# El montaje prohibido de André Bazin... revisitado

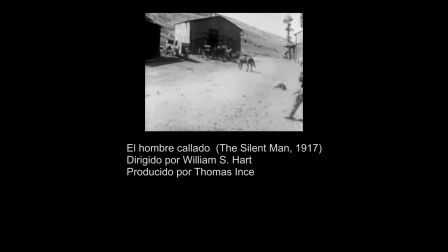(8:53)
Este es el clímax del filme y la situación de arrastre de caballo con el fin de aleccionar al antagonista
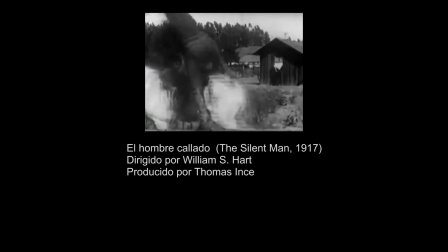(9:00)
está mostrada sin separar al hombre del caballo que lo arrastra, que en principio bien podría ser un muñeco,
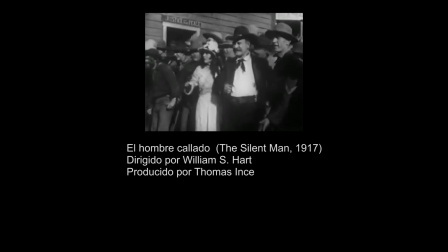(9:07)
pero que en el siguiente plano, en el que también se encuentran juntos,
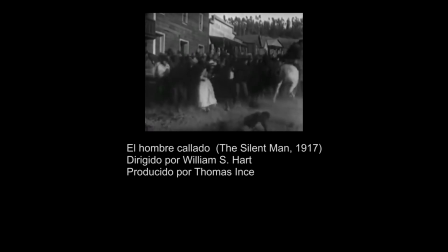(9:11)
el arrastrado se levanta y constatamos que el hombre está vivo y no se trata de ningún maniquí.
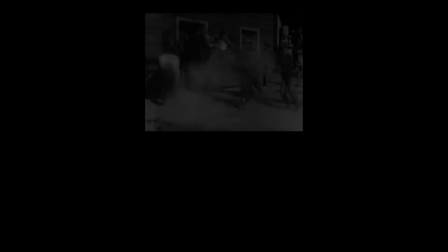(9:18)
Sin embargo, claro, aquí se trató de un arrastre no tan fuerte que bien podría representar un daño físico bastante leve.
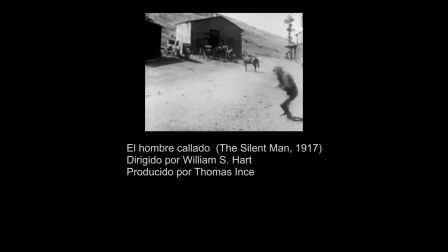(9:27)
Pregunto, ¿en esta secuencia el montaje estaría prohibido o no?
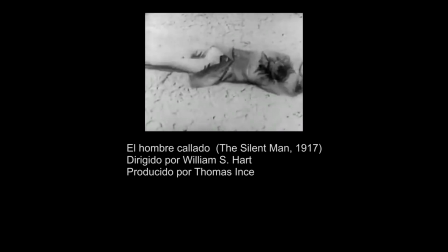(9:32)
¿Y por qué?
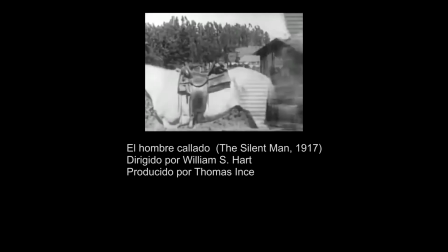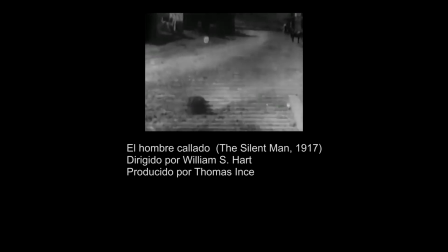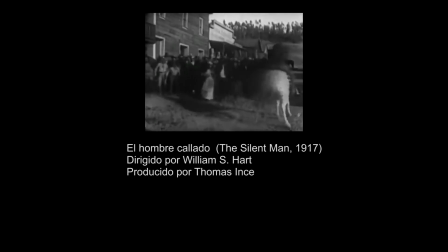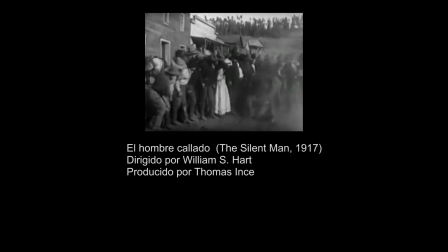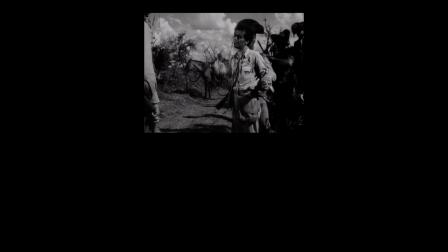(9:56) Capitão Galdino, por tudo que lhe é sagrado,
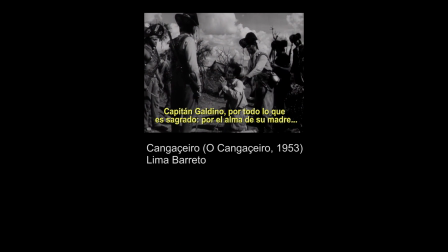(10:01) pela alma da sua mãe. Não faça isso comigo.
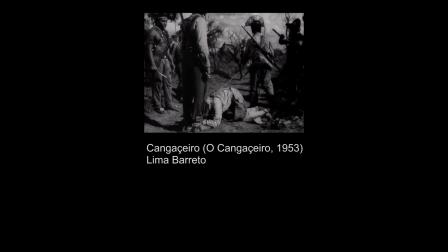(10:05)
Agora volvamos com outra sequência do filme O Cangaceiro.
Pelo amor de Deus, capitão. Não faça comigo essa barbaridade.
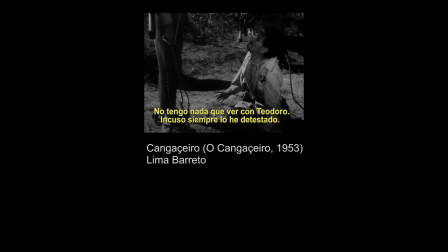(10:17) Eu não tenho nada com Teodoro.
Aqui o capitão de Los Cangaceiros, Galvino, castiga a falta grave que um de seus homens cometeu, transformando o arrastre de caballo em um método de tortura. Pero la intención es evidentemente no mostrar dicho arrastre ni por el camino de trocha ni en medio de los arbustos,
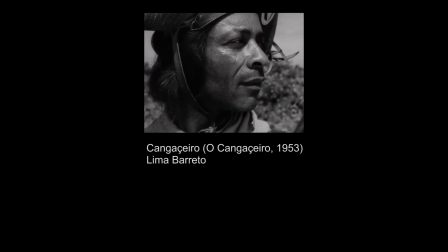(10:40)
sino más bien sugerirlo y dejarlo a la imaginación del espectador,
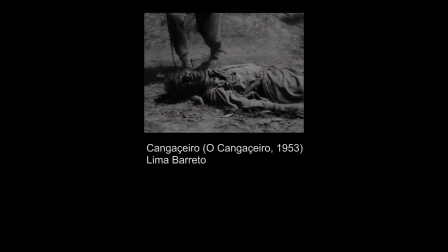(10:45)
la cual puede hasta exagerarlo y potenciar mucho más la crueldad y falta de compasión del capitán Gauvino.
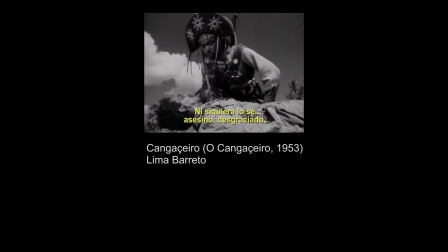(10:57) No sé, no. Asesino desgraciado. E se soubesse, não dizia, cão do inferno! Silêncio!
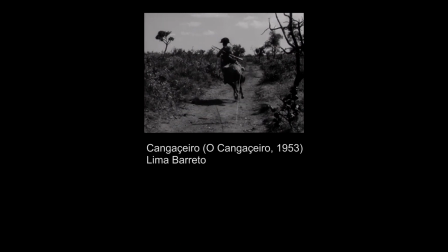(11:09) Outra vez por dentro!
E por outro lado, al fragmentar a situação,
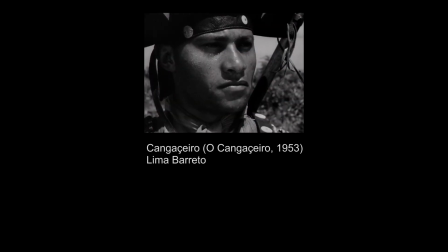(11:15)
lo que nos termina mostrando são os rostros em tal ou qual direção de los demás cangaceiros,
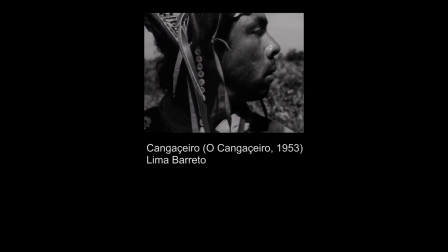(11:22)
convirtiendo a la solução de montaje em uma decisão estética,
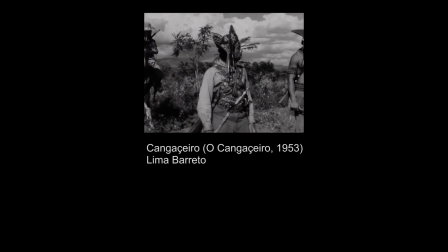(11:26)
es decir, em busca de harmonia, singularidad e consistência.
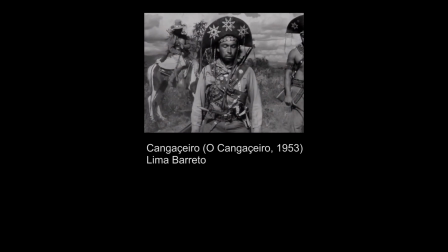(11:31)
Dentro de la misma lógica de la película.
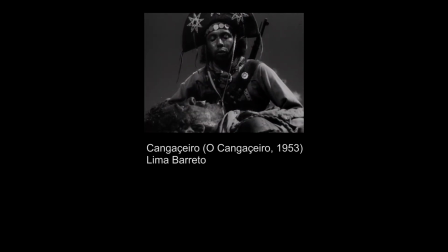(11:33)
O sea, si hay cortes es porque los cortes están para hacer que veamos aquella realidad específica de otra manera. Ahora juguemos a la pregunta de selección múltiple de respuestas. En esta secuencia estaría también prohibido el montaje, o más bien A. El montaje sería quizás un fruto del afán para terminar rápidamente la situación.
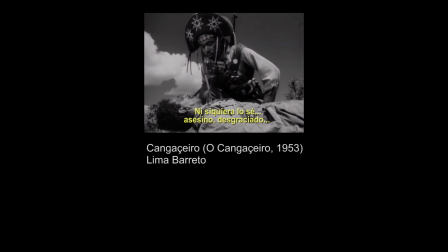(11:59)
O B, sería una decisión para ahorrarle dinero a los productores. O C, una manera rápida para hacer que el filme dure menos. O D,
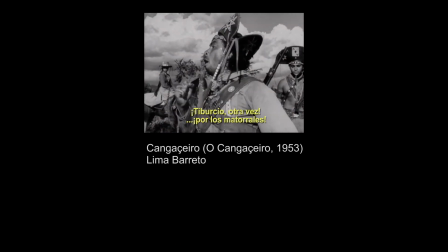(12:10)
quizás es una decisión delicadamente calculada para hacer que la película tenga una identidad y un carácter propio en términos
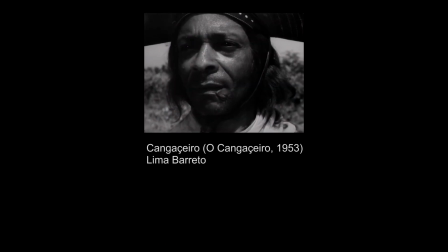(12:18)
visuales y para que también permita a los espectadores entrar al juego
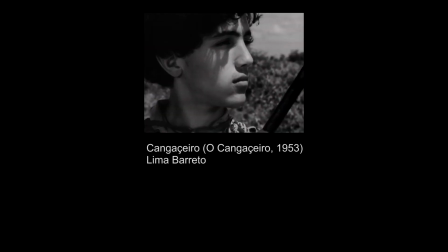(12:22)
emocionante de especulación e interpretación acerca de lo que no se muestra,
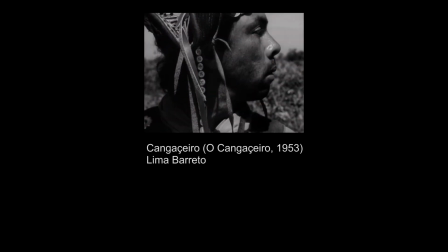(12:27)
pero sí se sugiere.
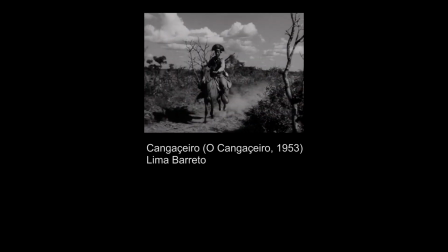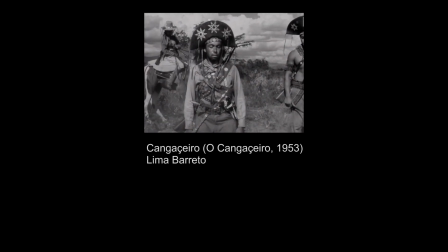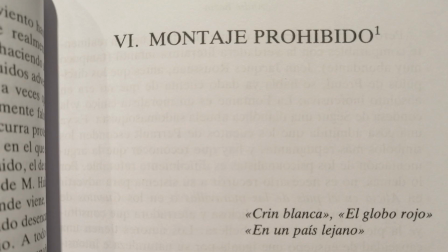(12:39)
Quizás en el futuro nuevamente regresemos a este imprescindible texto que es El montaje prohibido de André Bazán.
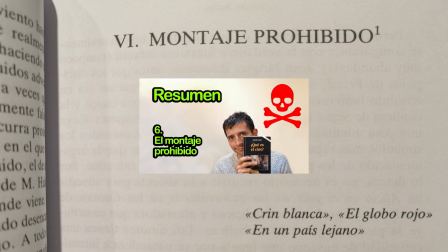(12:48)
Nos veremos próximamente. No olviden compartir este video en todas sus redes sociales y suscribirse al canal para más sorpresas.